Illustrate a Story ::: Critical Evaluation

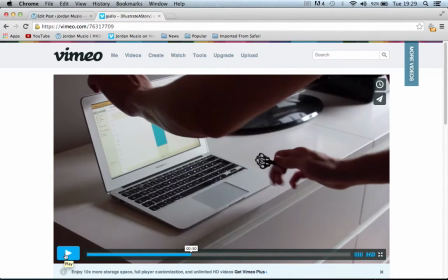8:15 I wanted it to kind of go to black and then jump cut to the next thing by his transition
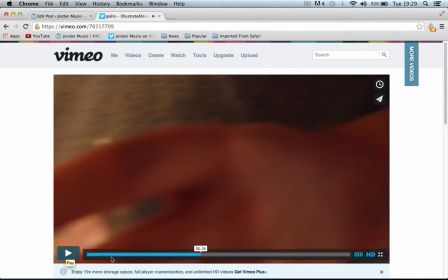8:25 there, but it could have been
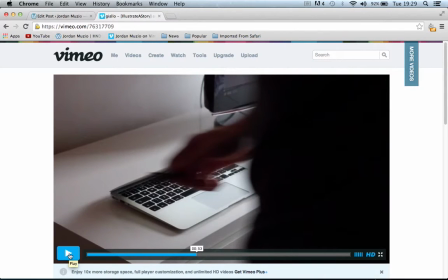8:32 a wider, maybe further back shot than this.
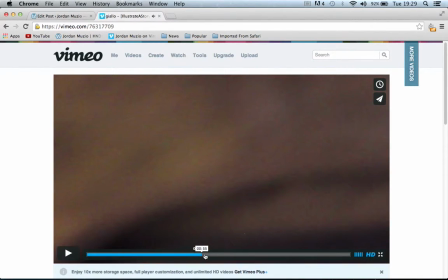8:40 So maybe start about,
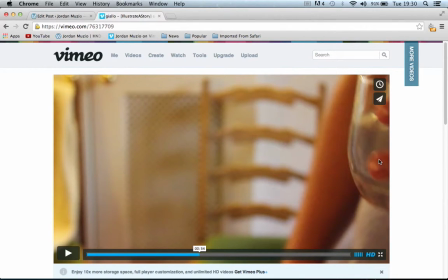8:44 have him here but come further out so that you can see more of him, and then have him walk across the screen.
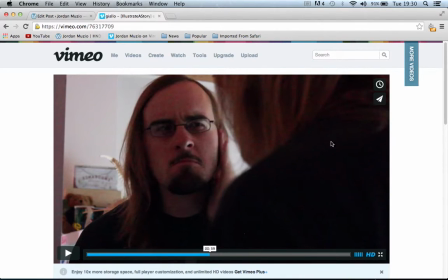8:57 This one we had to take into account. Yes, it's grainy here, and again that's due to ISO and not having the camera settings correct before filming and rushing. We had to be careful not to be seen in the mirror here.
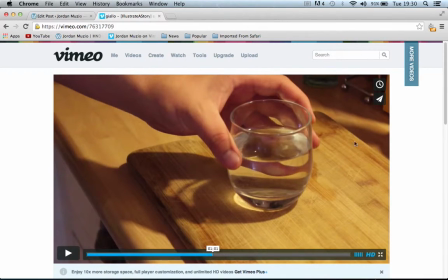9:14 Again, horrible colours, not setting the white balance properly.
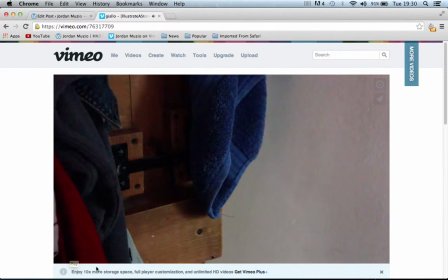9:26 Still going along with the parallel edit.
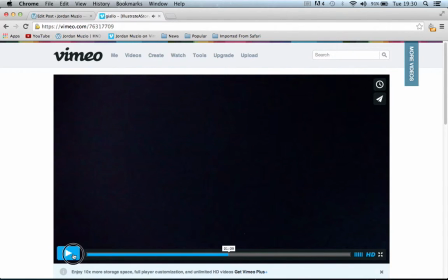9:31 And again, the transition to the next scene.
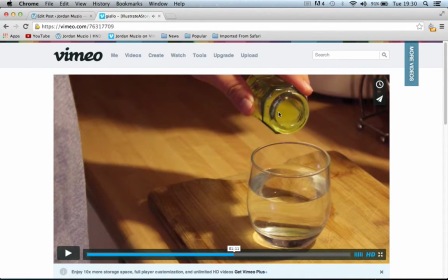9:36 And here we have the second thing that we have to involve in our finished product, the yellow liquid. So far the narrative, you get the narrative, it's about two characters,
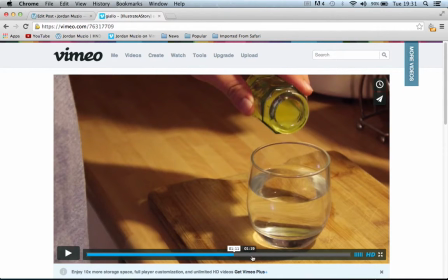9:53 and it's the way that the edit is currently being shown is the cuts are getting faster.
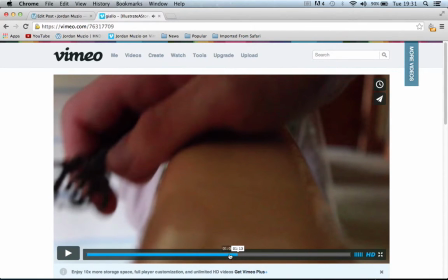10:03 And the music, if you notice, there's Foley, more Foley concentrated sounds to this character's shot with the key,
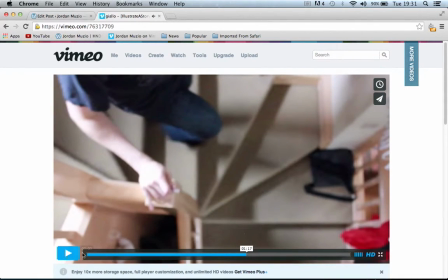10:13 so you can hear going down the stairs and the atmosphere of the house. And then there's a slightly under like rumble for the yellow liquid shot, meaning was supposed to signify danger or some kind of tension.
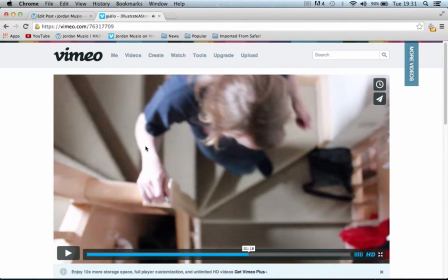10:32 Here again, a little bit too out of focus for me, I think, and again grainy in areas which it would have looked a nicer shot
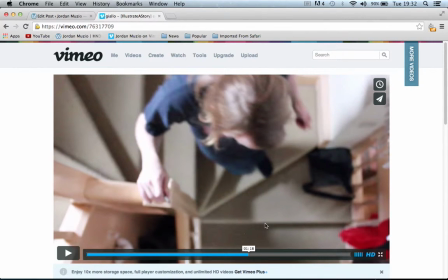10:47 if the exposure was right, the ISO was lower, giving it that crisp feel to it.
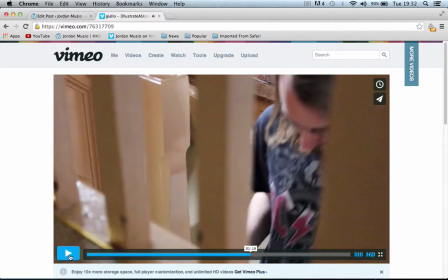10:55 He walks from
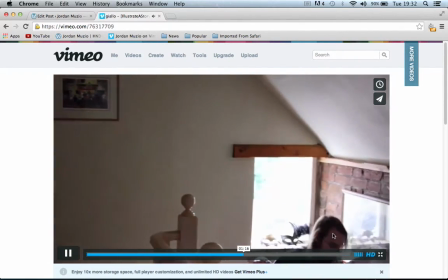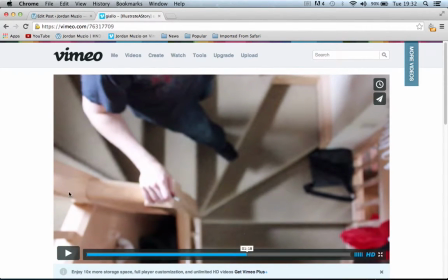11:06 each side each time. It's coming round into that
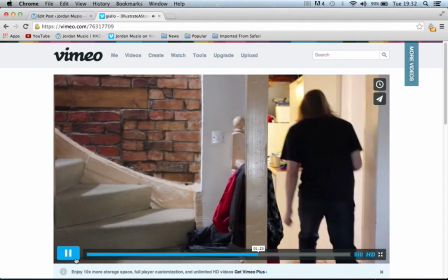11:14 third,
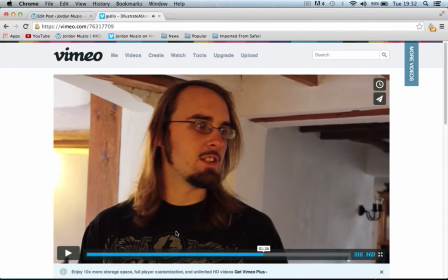11:17 stopping on this third.
Ready.
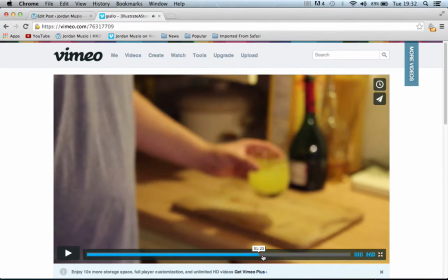11:22 And that's the other thing we had to involve.
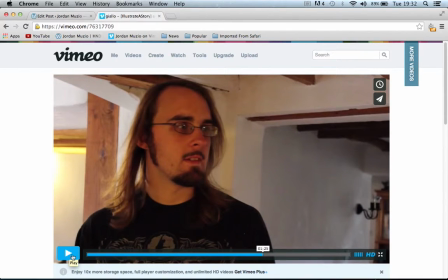11:29 The words, is it ready? And we had to incorporate it somehow to fit in.
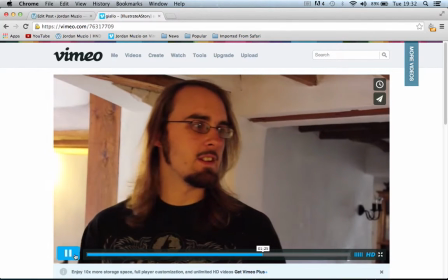11:34 Is it ready?
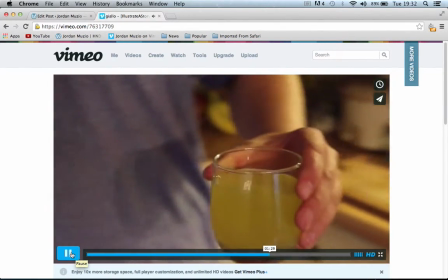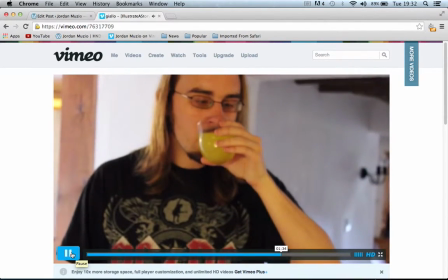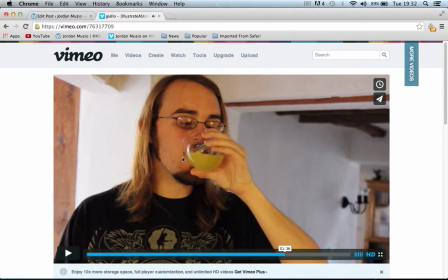11:46 With this edit, I don't think I wanted this to be significant, the yellow liquid, considering we had to involve it. To me, that screams, make it obvious that you've involved this liquid.
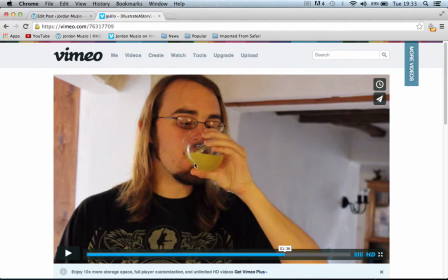12:05 I could have cut some time out of him drinking it, but then would that have sped it up or made it less noticeable or less important?
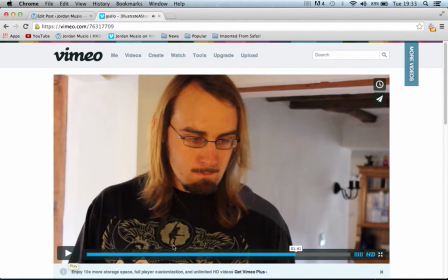12:26 And then this, I decided to add it on a little. I was just playing around and then decided to keep it just some distortion on the image and just twisting it.
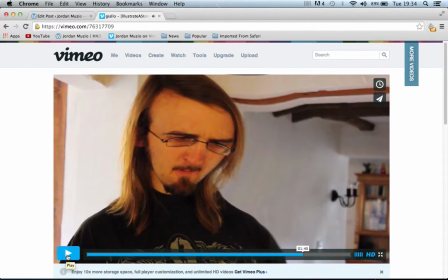12:46 It's not very smooth, it's clunky, but it gives you the effect that the liquid has harmed him and it was significant in the story, and that person has hurt this person, or has he, you don't know.
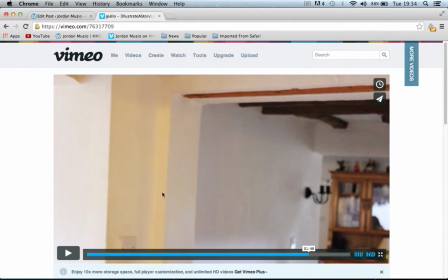13:05 But I think the fall that he makes and then everything else being fine was timed just right.
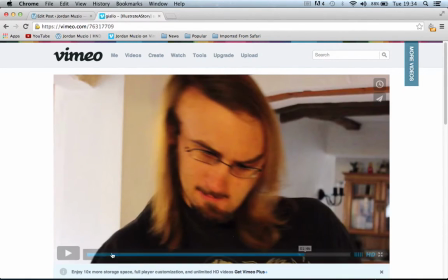13:14 And then the second part of the music coming in on the action.
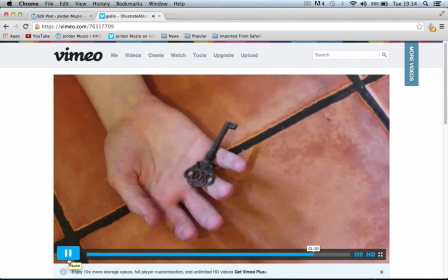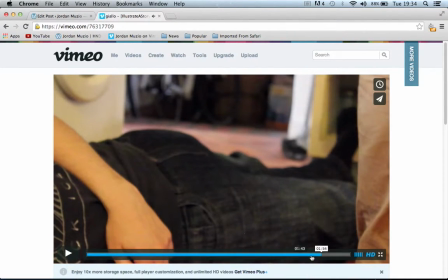13:28 And each time the music starts in its little segments, there's a cut made. So the cut is edited to the music.
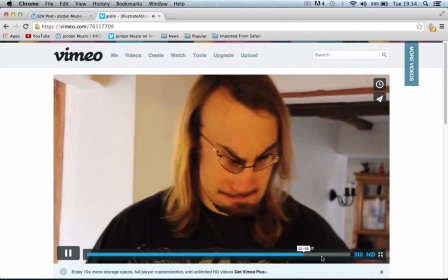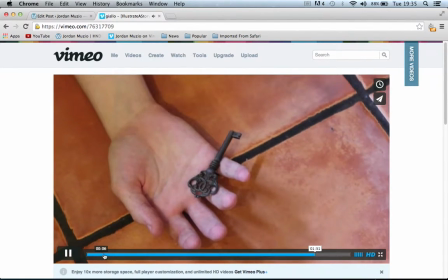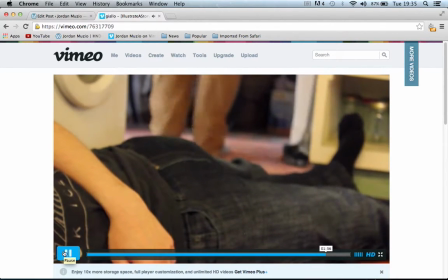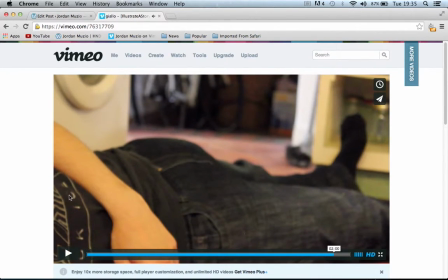13:57 I mean, this one you can still see his breathing, so... And if I was to do it again, I would kind of get him to hold his breath for a little bit, just to make it not so obvious.
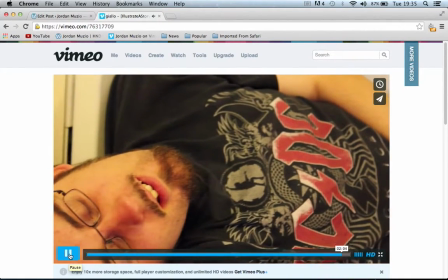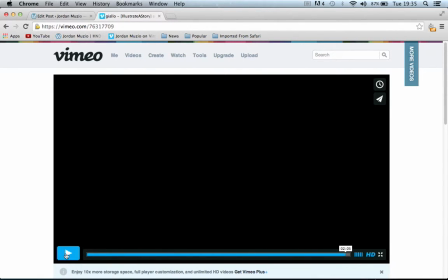14:17 That was okay. I think that the ending could have been more sudden. But the kind of narrative that you get is this guy's been set an alarm to get up for this secret key event that he has that we see.
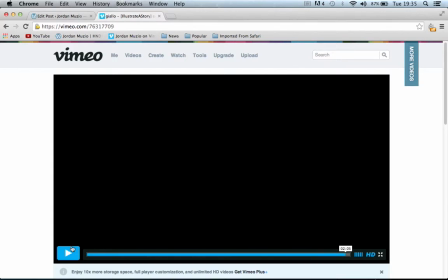14:34 He grabs the key, he goes to his calendar, points to the day, makes it obvious. It kind of makes it too obvious that that's what it is, but without using any words, we had to explain,
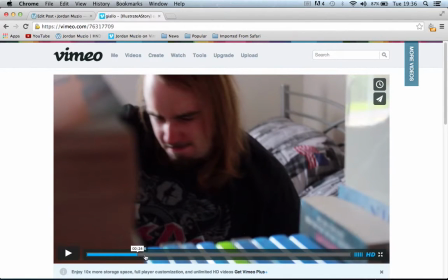14:45 you know, what he's actually doing, why he's actually getting up, and his purpose of...
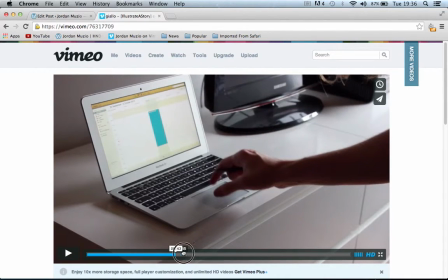14:51 Where is it? There you go. There you go.
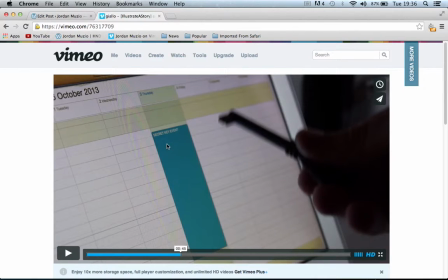14:54 His purpose, he points to it with the key, so you know that that's, you know, part of it.
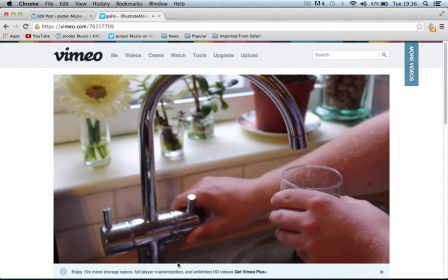15:07 as far as the editing style is concerned, there's only a fade at the beginning,
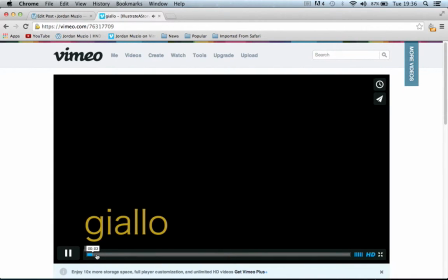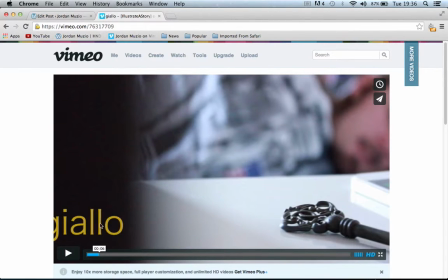15:18 but with the camera movement transition, with the title, using keyframes to get rid of it.
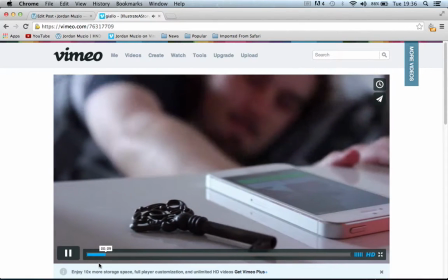15:29 Basically, lots of hard cuts, but in time with the
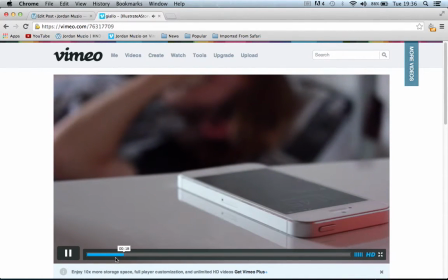15:37 movement of the people, so shooting it for the edit, making sure that everything runs smoothly when you come to the editing stage.
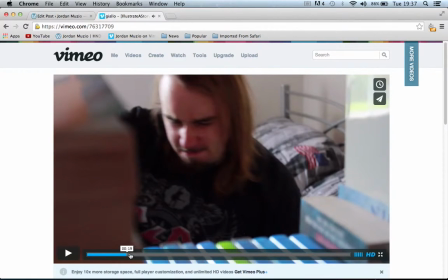15:46 Like here, the timing of this is important,
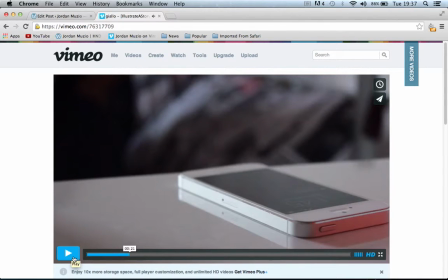15:50 because if you got him re-sitting up, it would be a bad cut to me.
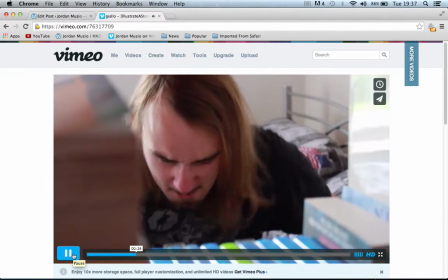15:59 Sits round.
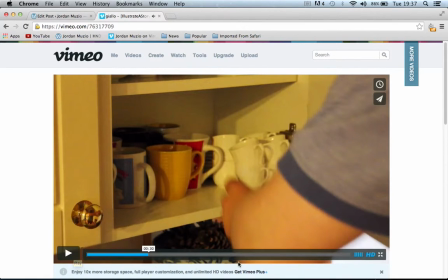16:05 And puts on his glasses and he's getting ready. So we have
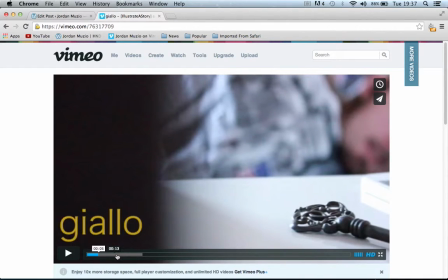16:13 the narrative, the parallel edit to help the narrative, which links the two characters together. Splitting, we had it splits the two objects that we had to involve.
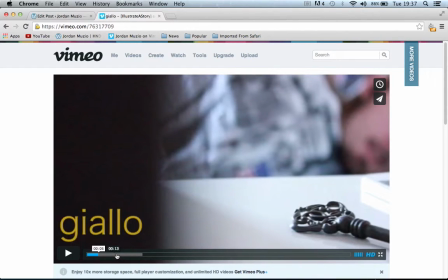16:28 So the key for the good person, the yellow toxic liquid for the bad person.